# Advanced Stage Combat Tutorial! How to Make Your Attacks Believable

Today we are going to be discussing advanced safety techniques with sword choreography. This is for choreographed violence, stage combat, whatever you want to call it. Not for actual fencing, this is for theatrical combat. So the basic safety technique for attacking someone without hitting them is to cast your energy. What I mean by that is it looks like this. Don't worry about it. Boom! Not worried about it. Not worried about it. So the idea here is I am using the structures of my bones to stop this.
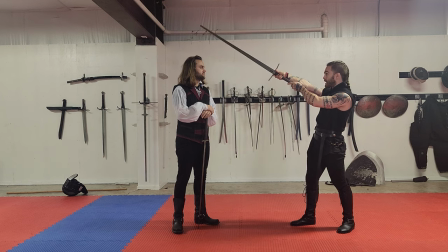I'm extending my arm all the way, extending my wrist all the way. I have no more potential energy to cut him.
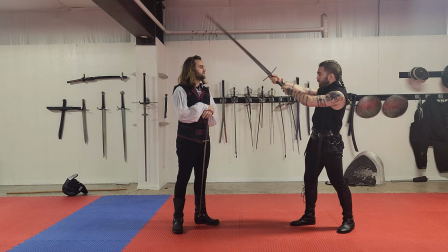This is where I'm gonna go every time. Doesn't matter if he moves or not. How you feeling? Yeah, pretty good. Yeah, we're good. Yeah, I could do this a million times because I'm using the structures here, right? The problem with this is it looks kind of gutless.
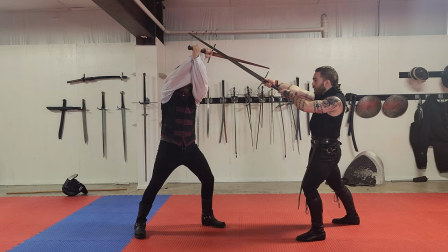If he were to parry, it looks pretty clear like I wasn't gonna hit him. All of my energy is gone, there's no bend of the sword. It makes my choreography look a little bit lifeless, honestly. You could have really proficient, technically awesome looking choreography, but it's not gonna have that visceral, brutal feeling like the two people are trying to get each other.
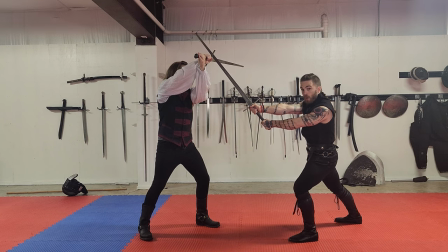This is the line that I want. Go ahead and parry. Now, it looks like if he hadn't parried, I would have cleaved him in two. Oh no. Because what I've done is I've adjusted the angle of the sword. So we can do this safely with the same mechanics to let us do our casting cut.
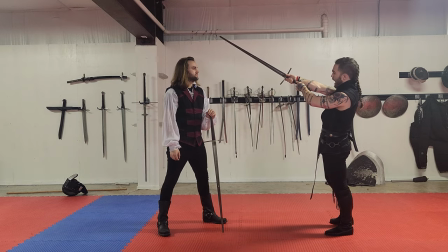But now instead of also extending that wrist all the way I'm using the elongated handle here as an angle finder. I can choose my angle and once I know what my angle is I can decide where this is going to go.
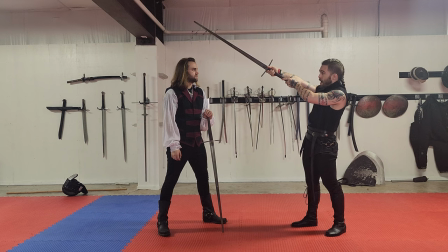So before my hand had to go above his head because I was totally cast. But as I open that angle up you can see that I can come lower and lower. My point is staying the same distance away from his head. My hand's just changing.
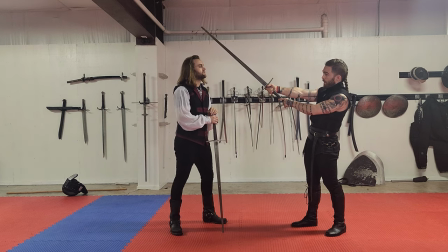The bottom hand, the angle finder's changing. So as I come up and down, I have more and less room. Now, this is an advanced technique. You have to really rep this over and over to get it so it's going to be accurate and reliable and not hurt your partner.
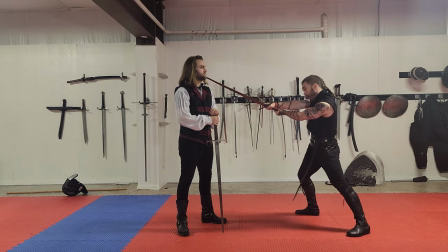But I can now throw this pretty easily. Boom, boom, from a bunch of different angles because I've done this enough that I can do it safely. So if you practice this, you can safely do these cuts that look a lot more visceral and look like he actually had to parry them.
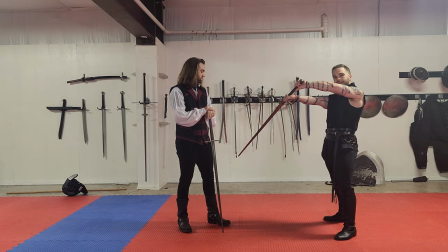Now, I don't really like these as ascending cuts, because it's really hard to get my arm in that fully extended position.
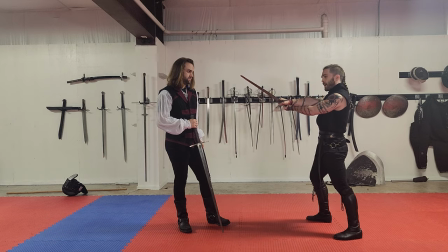You can do them, I just find that they're very difficult. And anything coming from this side of the body is gonna be slightly more difficult, because you're gonna be in this cross position, but you can do it, it works just fine. The cool thing about this is you can use it for some more advanced German longsword stuff. So, one of the things that people always tell me is, well, you can't throw Zwerchow because it's at the face. And I say, poppycock! because I don't like rules. So I do attack the face and I do it a lot because I have safety measures in place that I'm not gonna hurt my partner. The same mechanics that helped me before can help me here. I'm going to fully extend my arm and then I've got my angle finder depending where I am.
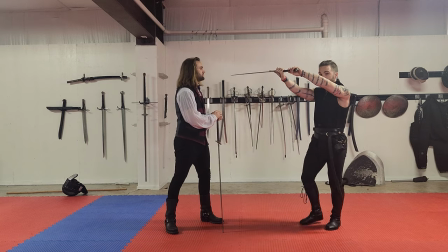I just changed my angle so I'm always within the same distance. I don't wanna fully extend because first off that's gonna break my wrist.
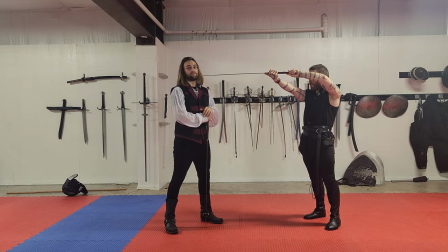And my head. And his head.